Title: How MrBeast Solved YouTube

And you don't need expensive drones or multiple cameramen to pull the saw. If you do talking head videos, could you put another camera at an angle and then switch between the two to add a variety? Alternatively, if you're like me and are too broke to afford two cameras, you can incorporate different levels of scale, zooming in and out in between clips to keep things visually dynamic. But even the most frequent changes in camera angles still can't make walking in a steep line interesting forever. Attention spans are shorter than they've ever been, a fact that Mr. Beast is quite aware of. It's very hard with a single storyline, if you're doing like a double digit minute video, to just have that one thing grip their entire attention throughout the whole video and pay off at the end.
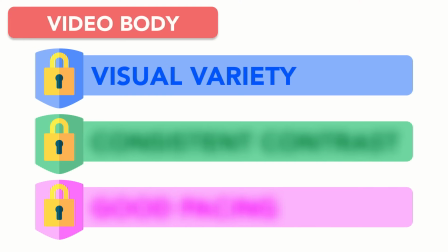8:56 And that's where secret number two comes in. Consistent contrast. Instead of an entire 12 minute video featuring an Antarctic trek, Mr. Beast breaks things up using contrast.
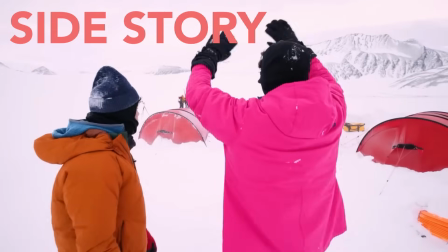9:07 From the moment Mr. Beast sets off on his hike, a side story is introduced.
Now, operation rule.
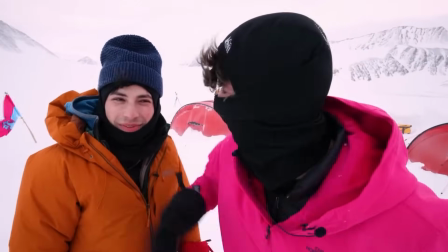9:14 Come on.
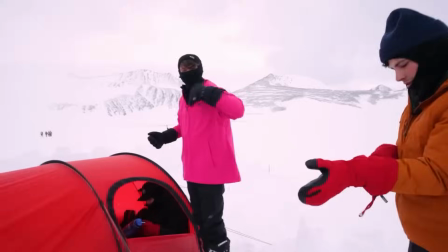9:15 For the duration of the hike to break up stretches of Mr. Beast's mountain journey, the viewer is periodically taken back to base camp to see the boys digging a hole.
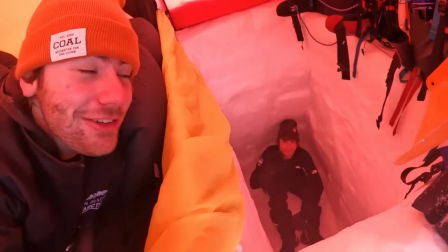9:24 The contrast between the intensity of a frigid climb and the tomfoolery, the base camp shenanigans, prevents the snowy footage from ever getting stale. And before you start thinking, but side stories don't work for my particular style of video, there are other ways to incorporate contrast. For a talking head video like this one, I try to do this by blending footage of me talking with clips from Mr. Beast's videos or interviews. Hopefully that contrast prevents you from getting too bored of my talking head. Now, is it working? I hope so. And while visual variety and consistent contrast are integral components of Mr. Beast's videos, the final secret to the body of his videos is the most retentive of them all. The final secret is good pacing. This is a concept often stated broadly, but rarely seen in detail. So let's get real specific. Most videos look like this. At the beginning of the video, there's high energy from your hook.
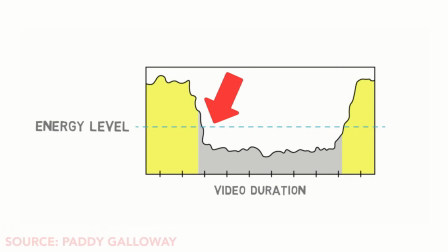10:17 At the end of the video, there's high energy from your payoff. But this middle bit is low energy in comparison, steadily declining in energy, until the boost from the payoff at the end.
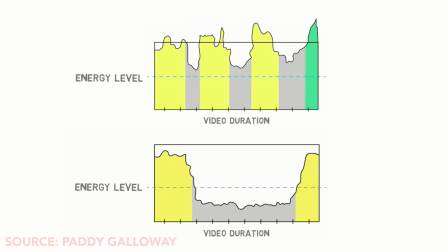10:26 In comparison, Mr. Beast's videos look like this, with frequent cycles of high and low energy. What do I mean by high and low energy? It depends on the video.
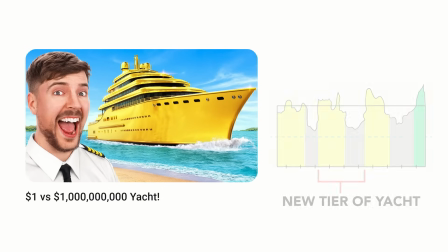10:35 In Mr. Beast's $1 versus $1 billion yacht video, each cycle is the experience of a new tier of yacht.
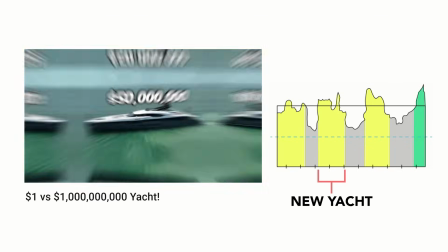10:41 The cycle starts with a high energy, exciting introduction of a new yacht,
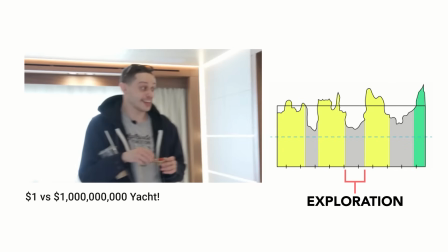10:45 followed by the lower energy of the act of exploring the yacht, followed by a new cycle with a new exciting yacht introduction.
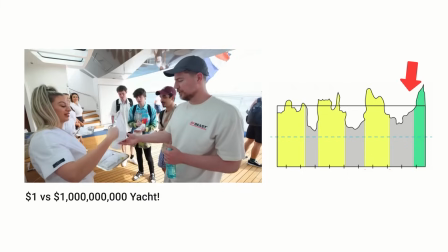10:51 This keeps the pacing up throughout the entire duration of the video, right up until the final high energy payoff of the billion dollar yacht at the end.
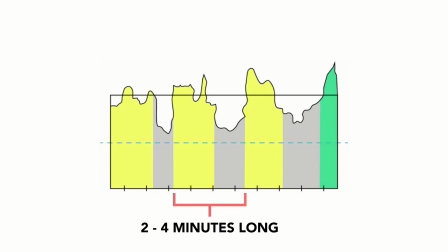11:00 Each of Mr. Beast's cycles tends to be between two to four minutes long from start to finish, with the shorter cycles towards the front of the video and the longer cycles towards the back of the video.
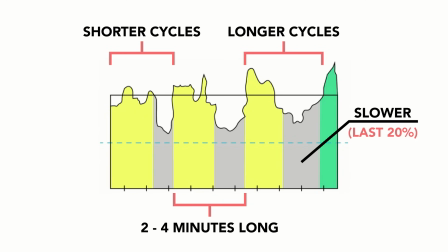11:09 The slower, more emotional parts of Mr. Beast's videos are reserved for the last 20% of his videos, with the beginning allocated for lighter content. And of course, the concept of energy cycling for good pacing is not unique to Mr. Beast's style videos. For this video, each new retention tactic I mentioned starts a new cycle,
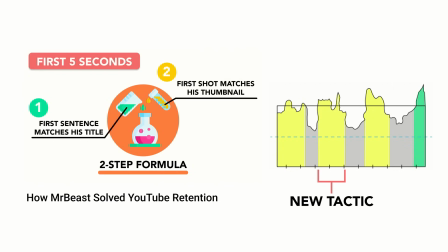11:28 with the cycle starting with the high energy introduction of a new tactic, followed by the lower energy of explaining and giving examples,
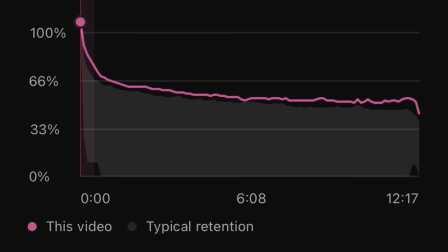11:35 followed by a new cycle with a new tactic. The use of energy cycling keeps Mr. Beast's retention as flat as possible until the very end of his video. And when it comes to those final seconds, well, they're more important than most people will give them credit for.
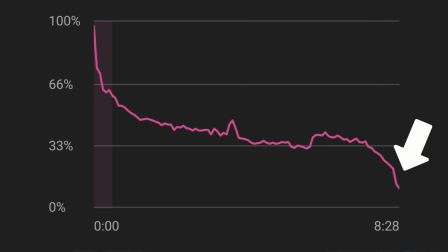11:48 Most people tend to see long drop-offs at the end of their videos, which hurts their overall retention.
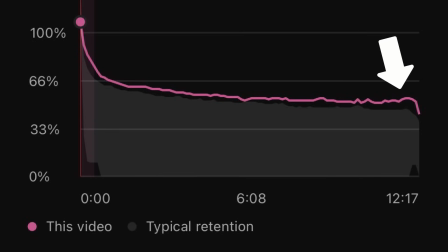11:53 But Mr. Beast keeps his retention up right until his final ad read. To do this, he applies a two-part equation.
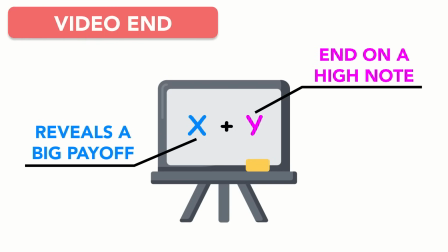12:00 First, he reveals a big payoff, and second, he makes sure to end the videos on a high note, whether that be dramatic, wholesome, or funny. To see this in action, check out the end of the ages one through 100 video.
I don't think it's in there.
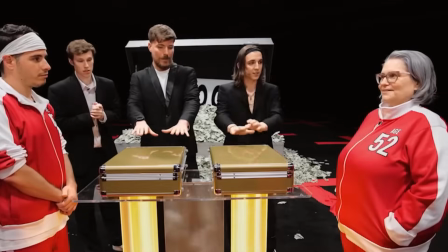12:12 I think I'm gonna pick my case. You're gonna keep this locked in. All right, Joe, what is inside your briefcase?